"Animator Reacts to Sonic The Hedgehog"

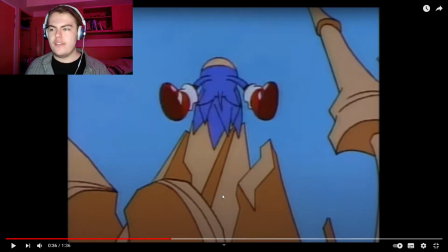(8:15)
You're going to want to like overextend the fist, but this pushes the amount of force.
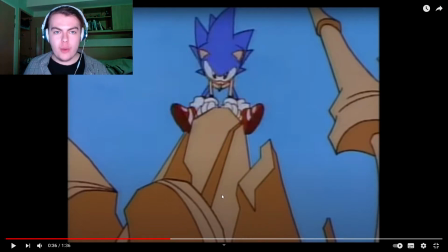(8:21)
Again, this is all just to connote how fast he's going and how much force is going behind him having to put his hands out to stop him.
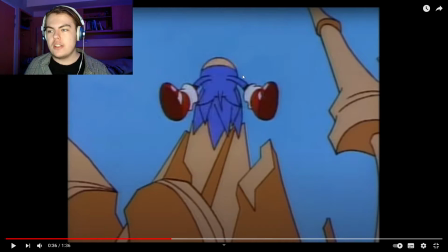(8:28)
He literally like lunges forward to the point where the gravity would have its way. He'd just fall onto these rocks here if he was anywhere except in a cartoon.
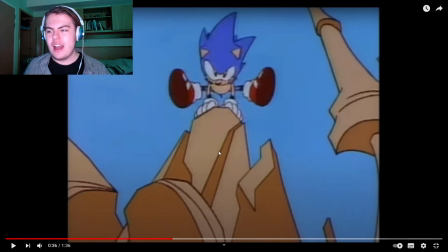(8:40)
But no, he actually pops back up, and now he's balancing on his hands for no reason. He's just balancing on his hands, giving his feet a break.
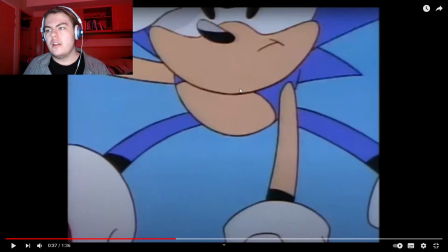(8:49)
And yeah, it goes into the rock, zooms up, and now Sonic's taking up the most of the screen, still balancing on one hand,
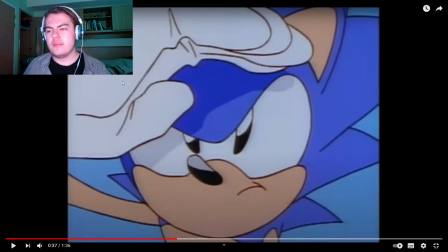(8:58)
but looking out with his massive hands.
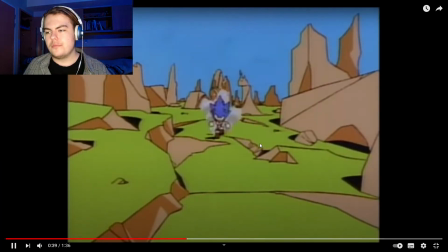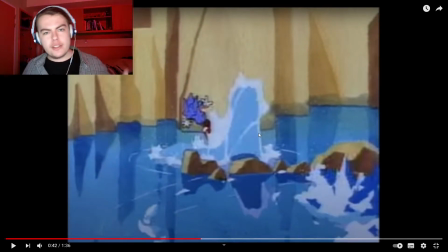(9:08)
I also, in the previous time I recorded this video that isn't going up, I talked about how they are actually teaching the player little things about the game in this intro animation.
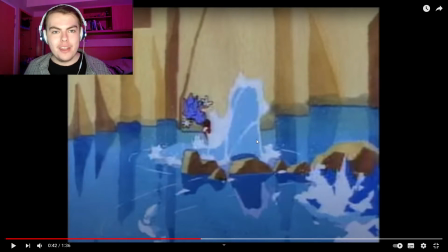(9:22)
So it's known canon that Sonic cannot swim. You know, you get the whap whap bubbles and everything in every single Sonic game. In every iteration of Sonic, you get whap whap bubbles.
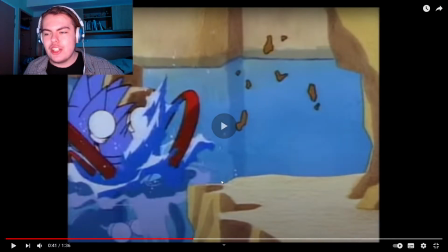(9:34)
And here it's just teaching you that Sonic struggles to swim.
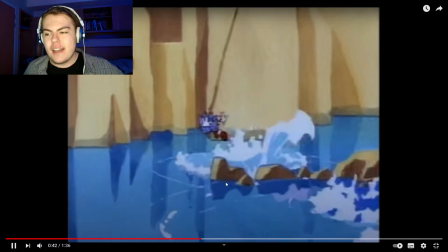(9:39)
He sort of flays about.
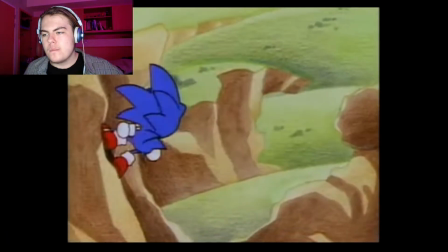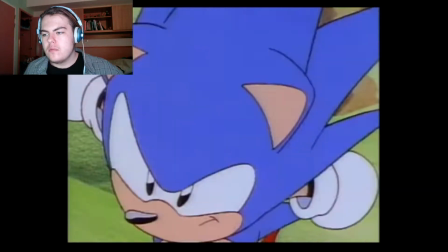(9:48)
That's again, it's
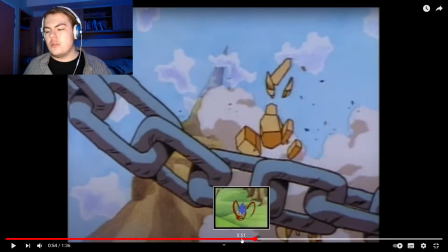(9:54)
there are things that you can do with cartoons that you can't do with any other sort of medium.
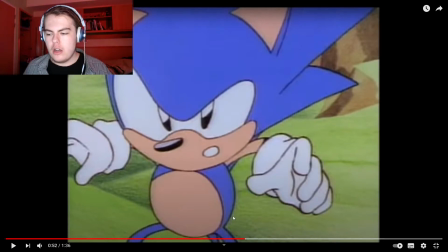(10:00)
You can push things to the extreme. So here, for example, he stops, looks up, and is like, oh,
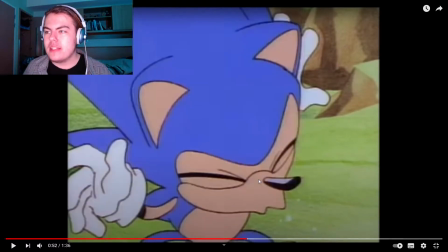(10:08)
and then bounces back down into what I can only describe as a sneeze, and then bounces back up,
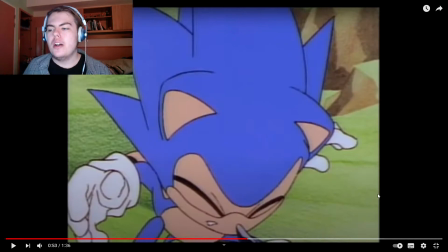(10:19)
and looks all puzzled, and that works so well. It like you can barely see it, but all of those super fast movements. Also, Sonic's got a neck. Just realised that Sonic has a neck.
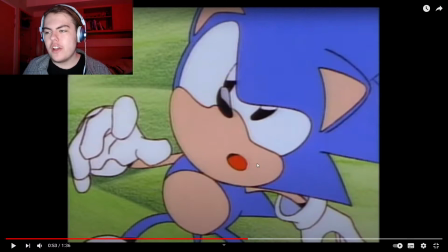(10:34)
How weird. But yeah, it's all exaggeration, because that's the glory of this character model. It's something that was always in the Sonic the Hedgehog sprites from Sonic the Hedgehog 1, 1991.
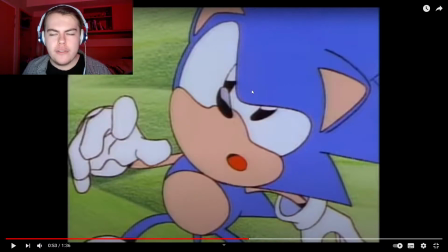(10:52)
And it's Sonic's ability to emote, even as pixel art. It's something that Mario never had.
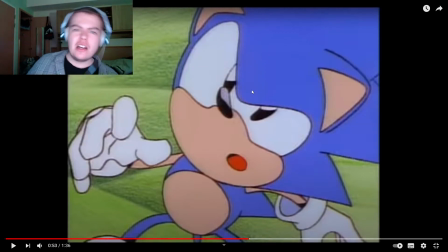(10:58)
I think it's why, as a kid, I was more drawn to Sonic, is that
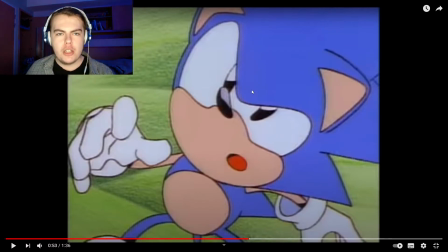(11:05)
Sonic's sprite sheet has so much emotion behind it, and Sonic himself was already a character even as that game sprite, rather than having this animation or any other sort of form of media or whatever.
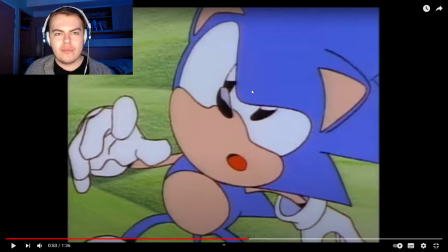(11:21)
You could tell what Sonic's character was, whereas Mario's sort of just like,
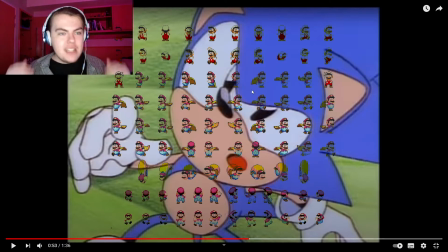(11:27)
yeah, you know, his face never changes, he just death stares.
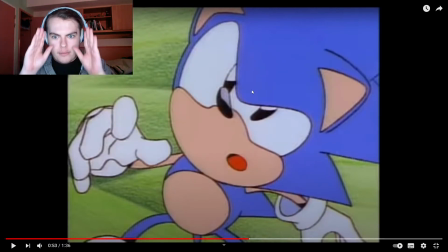(11:32)
He's like, no.
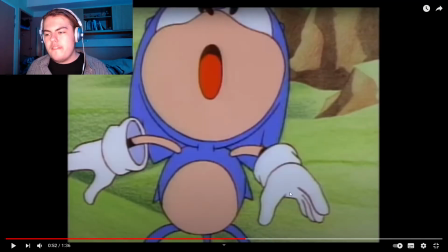(11:35)
So having these massive eyes that can emote and a face that can squish, and again, Sonic is just two balls. He's two balls with some legs and some arms, and it lends itself so well to animation.
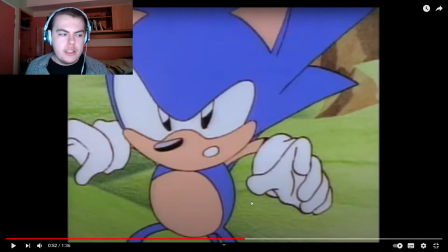(11:50)
It really does.
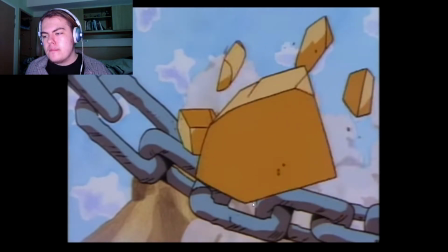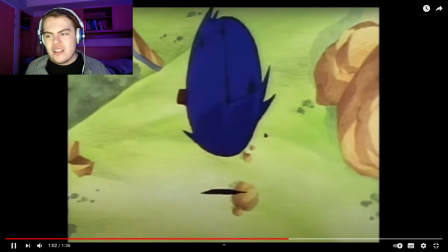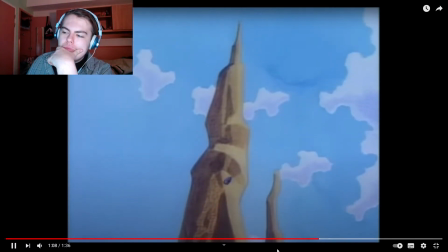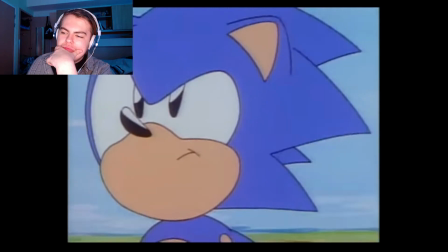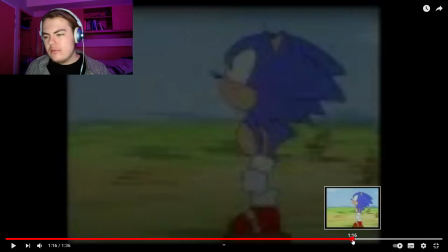(12:18)
Again, saving on animated frames.
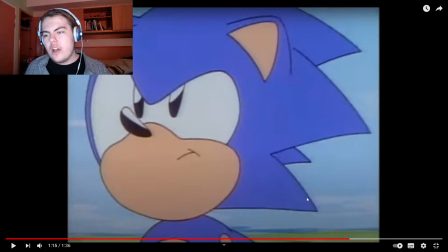(12:22)
So this, first of all, this scene where it sort of turns around his head, the sky's whipping past him.
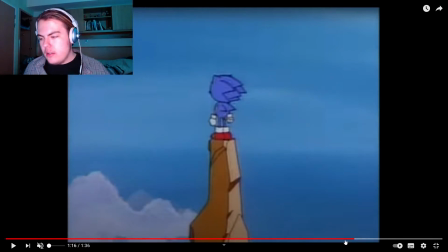(12:28)
It's pretty good. I like it a lot. I'm just gonna mute it so that I can talk. I like it a lot. It like zooms past him, but then in this pullback, there's actually 4 separate frames that fade.
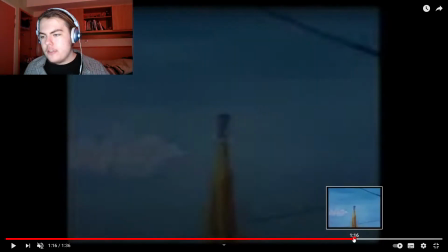(12:40)
There you go, one after another. They fade into each other.
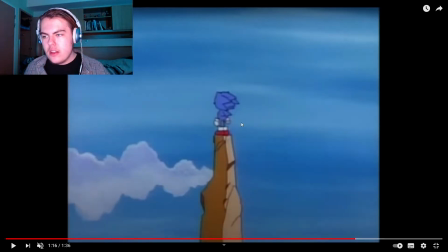(12:44)
So here, you can see there's a fade there, where it's another drawing of Sonic slightly in lesser detail,
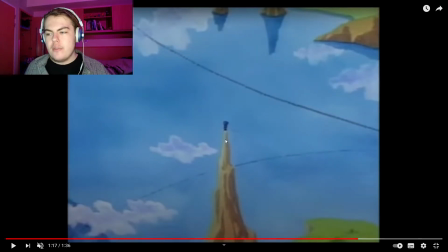(12:53)
but further away, and again in lesser detail but further away, and it slowly pulls out to this massive landscape.
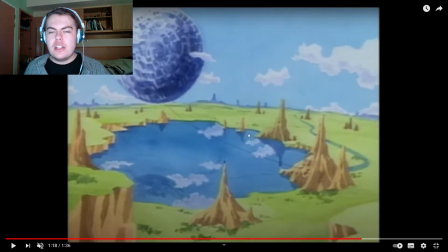(13:01)
This is an animation equivalent of a drone shot. The only way that you'd really be able to get any sort of camera shot like this was with a big old helicopter and a team of people, but with animation you can just draw it. Like literally your only limit is your limited imagination.
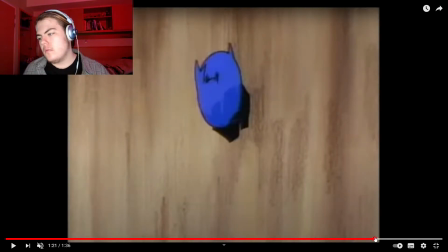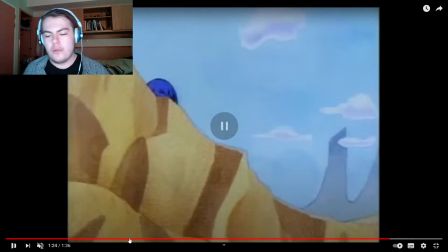(13:25)
I should probably turn on the music.
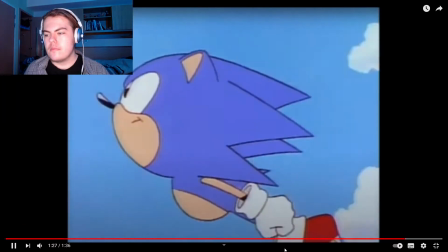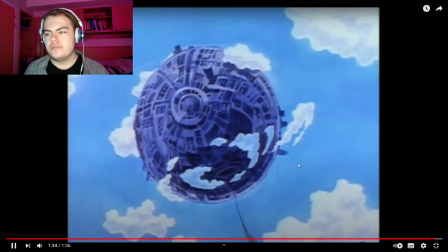(13:36)
Oh, so good. So that was the Sonic CD intro. My god, I remember watching that animation for the first time and being blown away. I love the art style. I've always loved Sonic as a character, and that scene there is one of those that just stays with me. But now I'm gonna go to a slightly newer one. A couple years ago, I think it was 2017, we were introduced to the amazing thing that was Sonic Mania, a Sonic game that was made by the fans and commissioned by Sonic Team. So it was just everything that fans wanted, and a game for the fans that wasn't 3D Sonic in all his clunky glory. It was good old 16-bit sprite Sonic, and it's glorious. And they animated this little intro, which I will
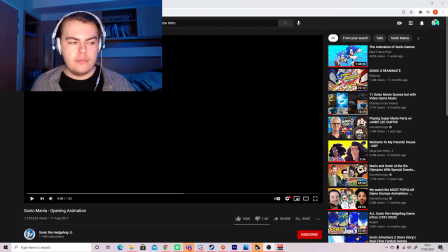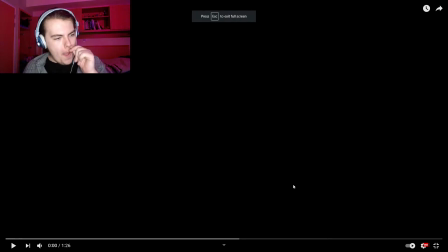(14:38)
show you now. Yeah, so this is the intro.
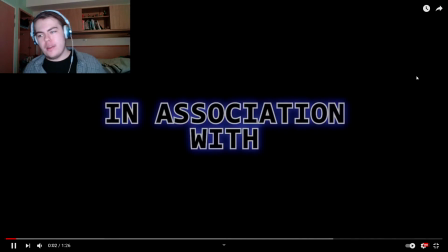(14:45)
Sega proudly presents.
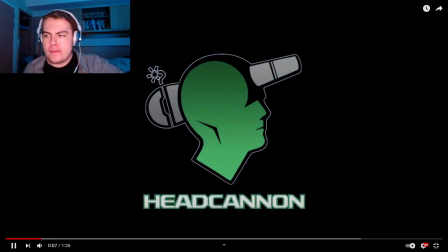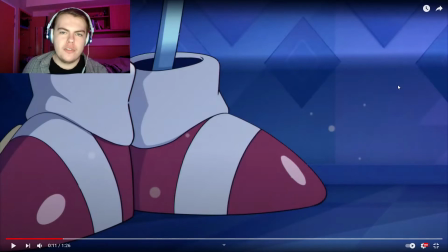(14:55)
So immediately a cleaner art style. This is literally just technology that is doing this. I believe this was animated in Adobe Animate. I'd assume so. The lines are looking very Animate. But yeah, it's looking good.
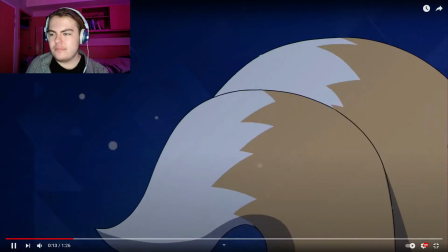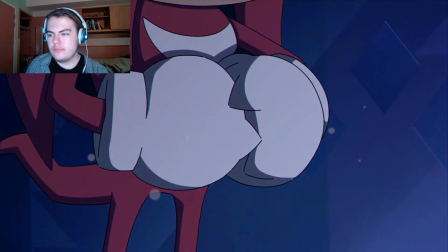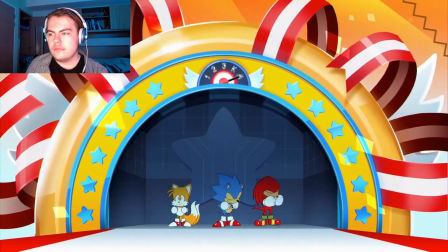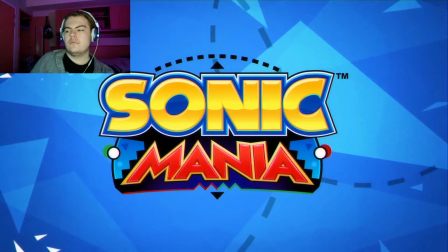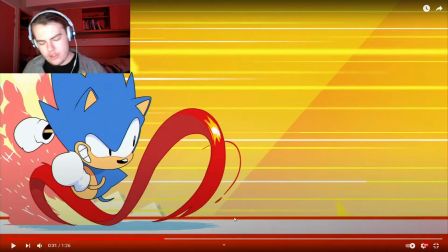(15:34)
Here again, you can see compared to the walk cycle from
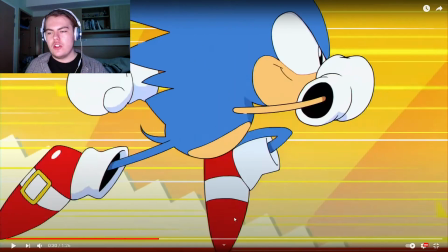(15:40)
Sonic CD, you can see this one's a lot more detailed.
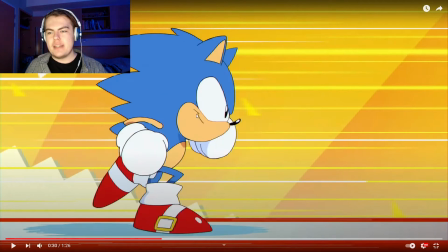(15:44)
Obviously still conveying speed, but with these speed lines you can sort of tell that he's running super fast.
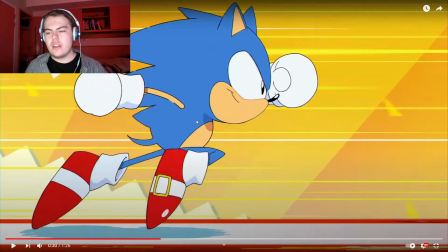(15:51)
And you can see that there's a couple of frames here. I think it's done on
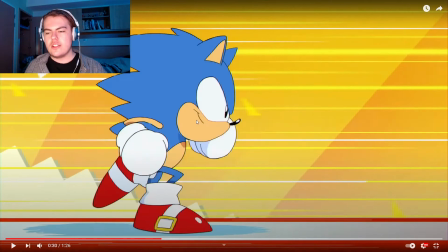(15:59)
a mixture of frame rates. So it's on 3s and 2s, I believe, at certain points.
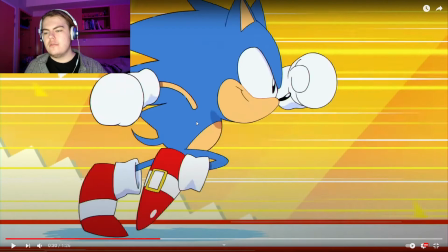(16:04)
But you can really just see really well done, actually. Sonic doesn't have a neck here.